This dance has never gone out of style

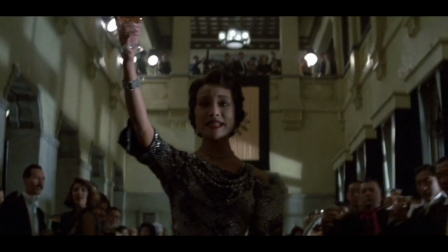(8:13) 10,000 years!
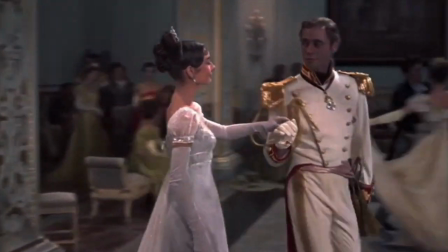(8:18)
The spread of the waltz through social circles and cultures across the world has seen it appear in a vast array of literature,
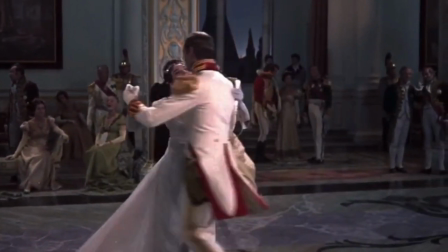(8:26)
including Leo Tolstoy's War and Peace and Anna Karenina.
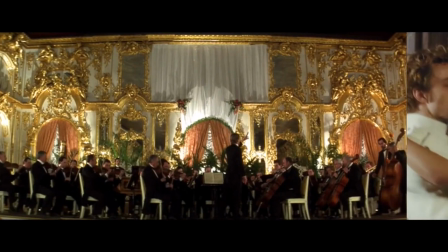(8:34)
In the case of the latter,
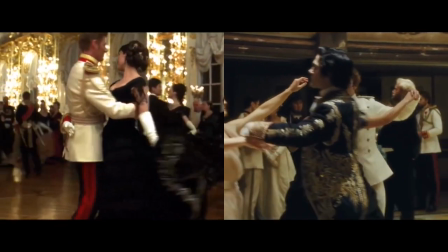(8:36)
putting the jealousy of the characters on screen through the waltz fully exploits the intimacy and sexual tension of the dance.
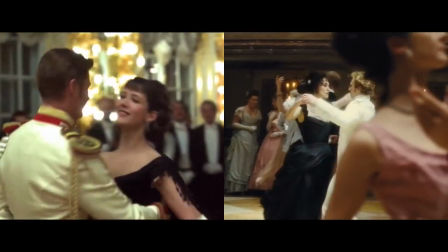(8:44)
As we see in the same scene from the 1997 and 2012 film adaptations here,
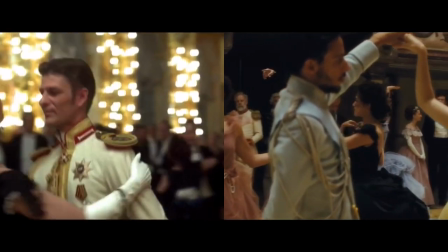(8:50)
Kitty watches as Anna dances with Count Vronsky, establishing the sexual tensions between them across a crowded ballroom floor.
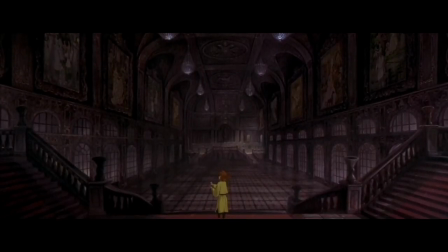(9:02) Make your dancing gracefully across my memory.
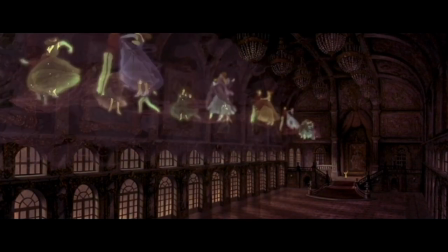(9:11)
Those tensions exploded in the Russian Revolution of 1917,
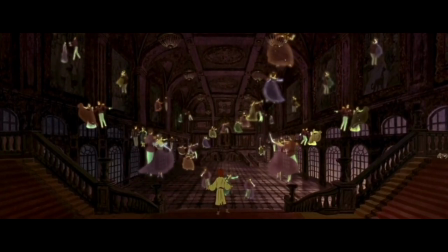(9:16)
depicted in the 1997 animated film Anastasia, which revives the waltzing ghosts of the Romanov court in this
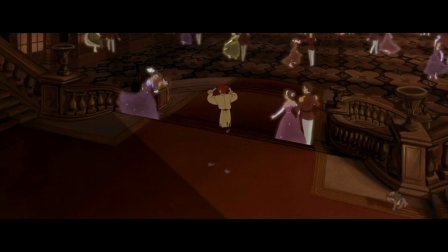(9:25)
spectacular musical number set in the ballroom of the Winter Palace in St. Petersburg.
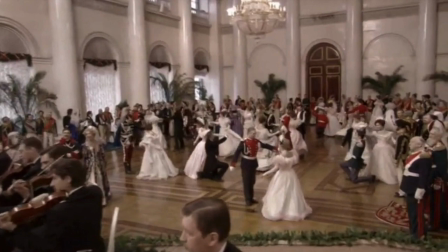(9:35)
It's a device also used by Alexander Sokurov in his 2003 historical film Russian Ark.
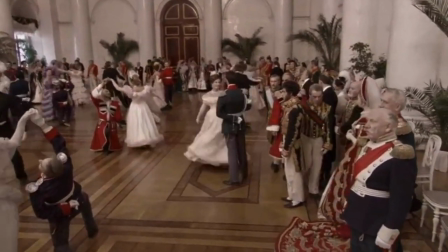(9:41)
Using a single shot through Russian history in the Winter Palace, now the Hermitage Museum,
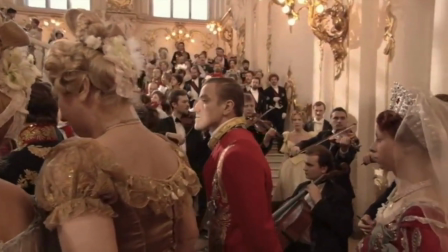(9:48)
Sokurov follows the similarly ghostly Russian elites as they leave a ball, playing to the dramatic irony of the revolution soon to come.
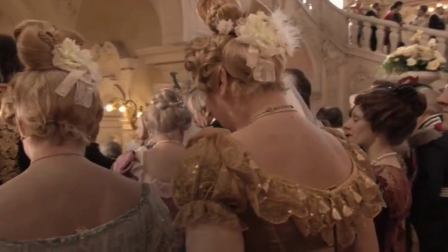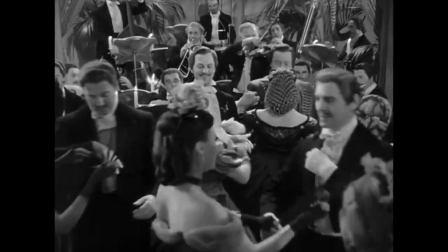(10:02)
waltzes capture the bittersweetness of a nostalgia for bygone national eras in the wake of socio-political shifts,
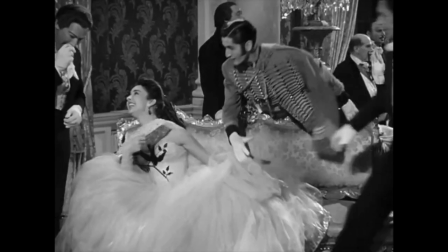(10:09)
from Gustave Flaubert's Madame Bovary.
Dance, Madame Bovary. Oh, I'm sorry, this is a waltz and I don't waltz.
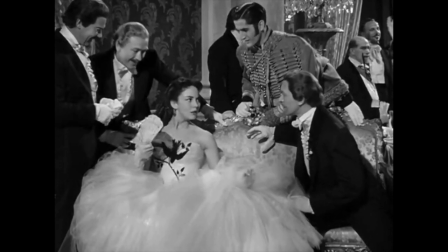(10:16) It's quite easy. I could show you. Oh, no. No, I should be afraid to try.
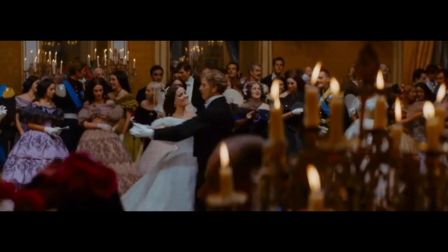(10:22)
To Giuseppe Tomasi de Lampedusa's The Leopard,
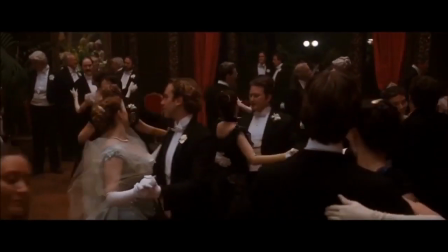(10:28)
and Edith Wharton's The Age of Innocence.
On the whole, Archer was amused by the smooth hypocrisies of his peers.
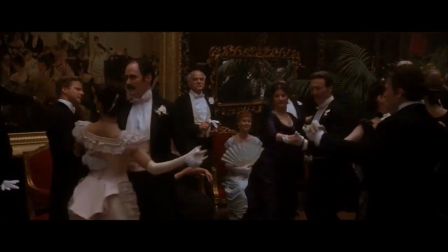(10:36) He may even have envied them. The waltz! Quick, the waltz!
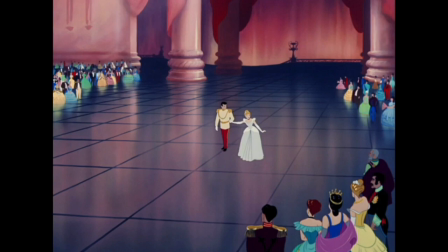(10:45) Lights! The lights!
That romanticism has retained its place in the cultural imagination to
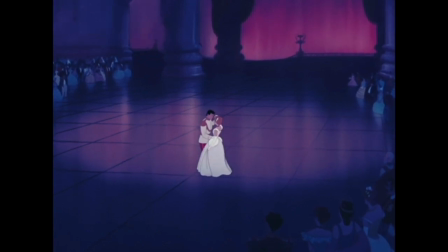(10:52)
the greatest extent in the continued charm of Disney princess movies.
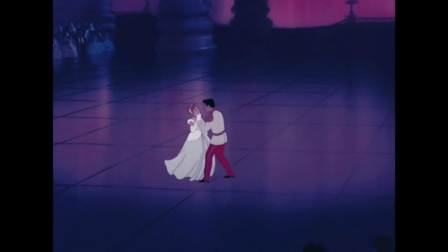(10:59)
For all the social and political changes that lie underneath the waltz in literature and historical drama,
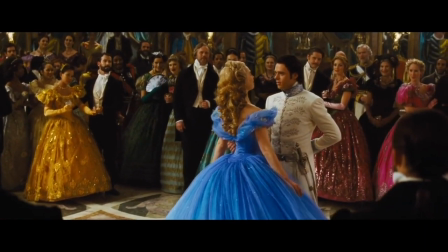(11:05)
Disney has held on to its purest use as an establishing moment between a man and a woman at the start of romance.
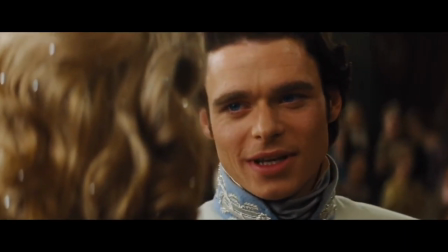(11:12) They're all looking at you. Believe me, they are all looking at you.
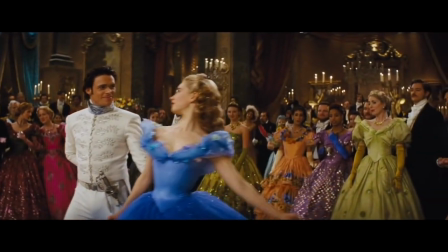(11:18)
There's certainly criticism to be made of the idealized vision Disney has implanted in children,
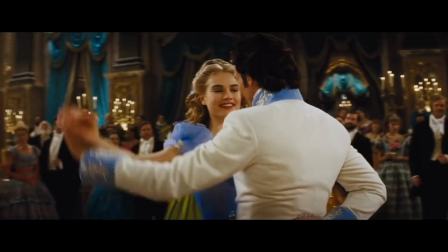(11:24)
especially young girls awaiting their prince to take them by the waist and sweep them off their feet.
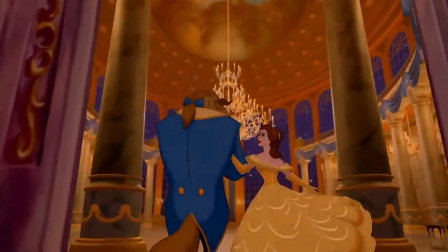(11:30)
Moving from Cinderella to Beauty and the Beast,
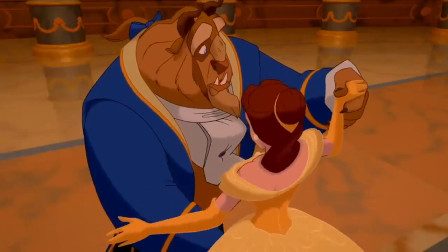(11:33)
it was the intention of screenwriter Linda Wolverton to create a version of the princess myth which would give young girls a more intellectual role model,
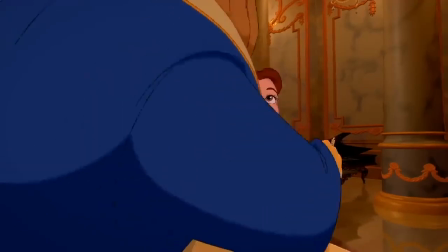(11:41)
using the 1756 fairy tale to show that there is more to romance than just beautiful people waltzing together.
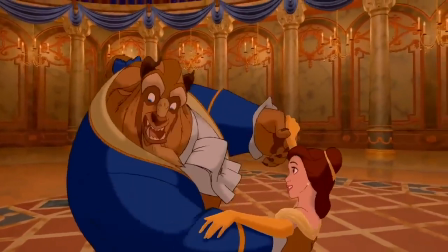(11:49)
Of course, the male animators at Disney were less hot on Wolverton's ideas,
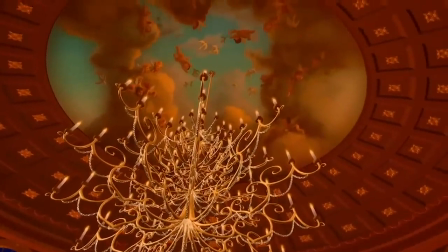(11:54)
and modelled Belle on a number of Hollywood stars, including Audrey Hepburn and Vivien Leigh.
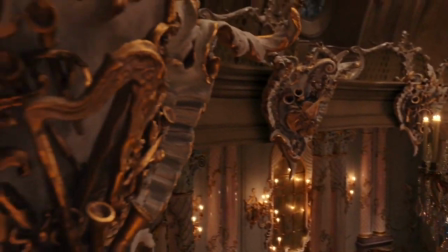(12:00)
For the 2017 live-action remake,
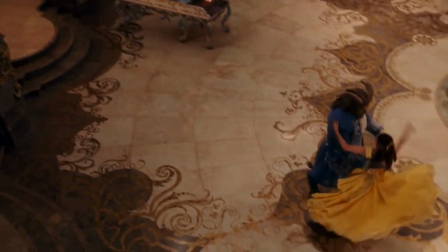(12:03)
Emma Watson insisted that Belle did not wear a corset in the grand ballroom scene for her waltz with the Beast,
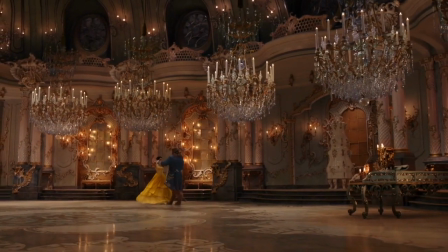(12:10)
by contrast to Lily James in the remake of Cinderella,
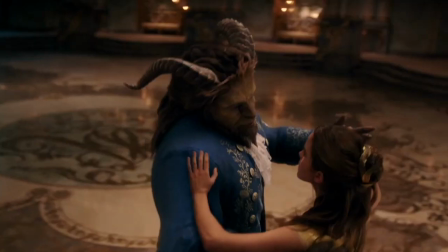(12:13)
once again trying to shift but maintain the dreamy princess fantasies that the waltz continues to represent.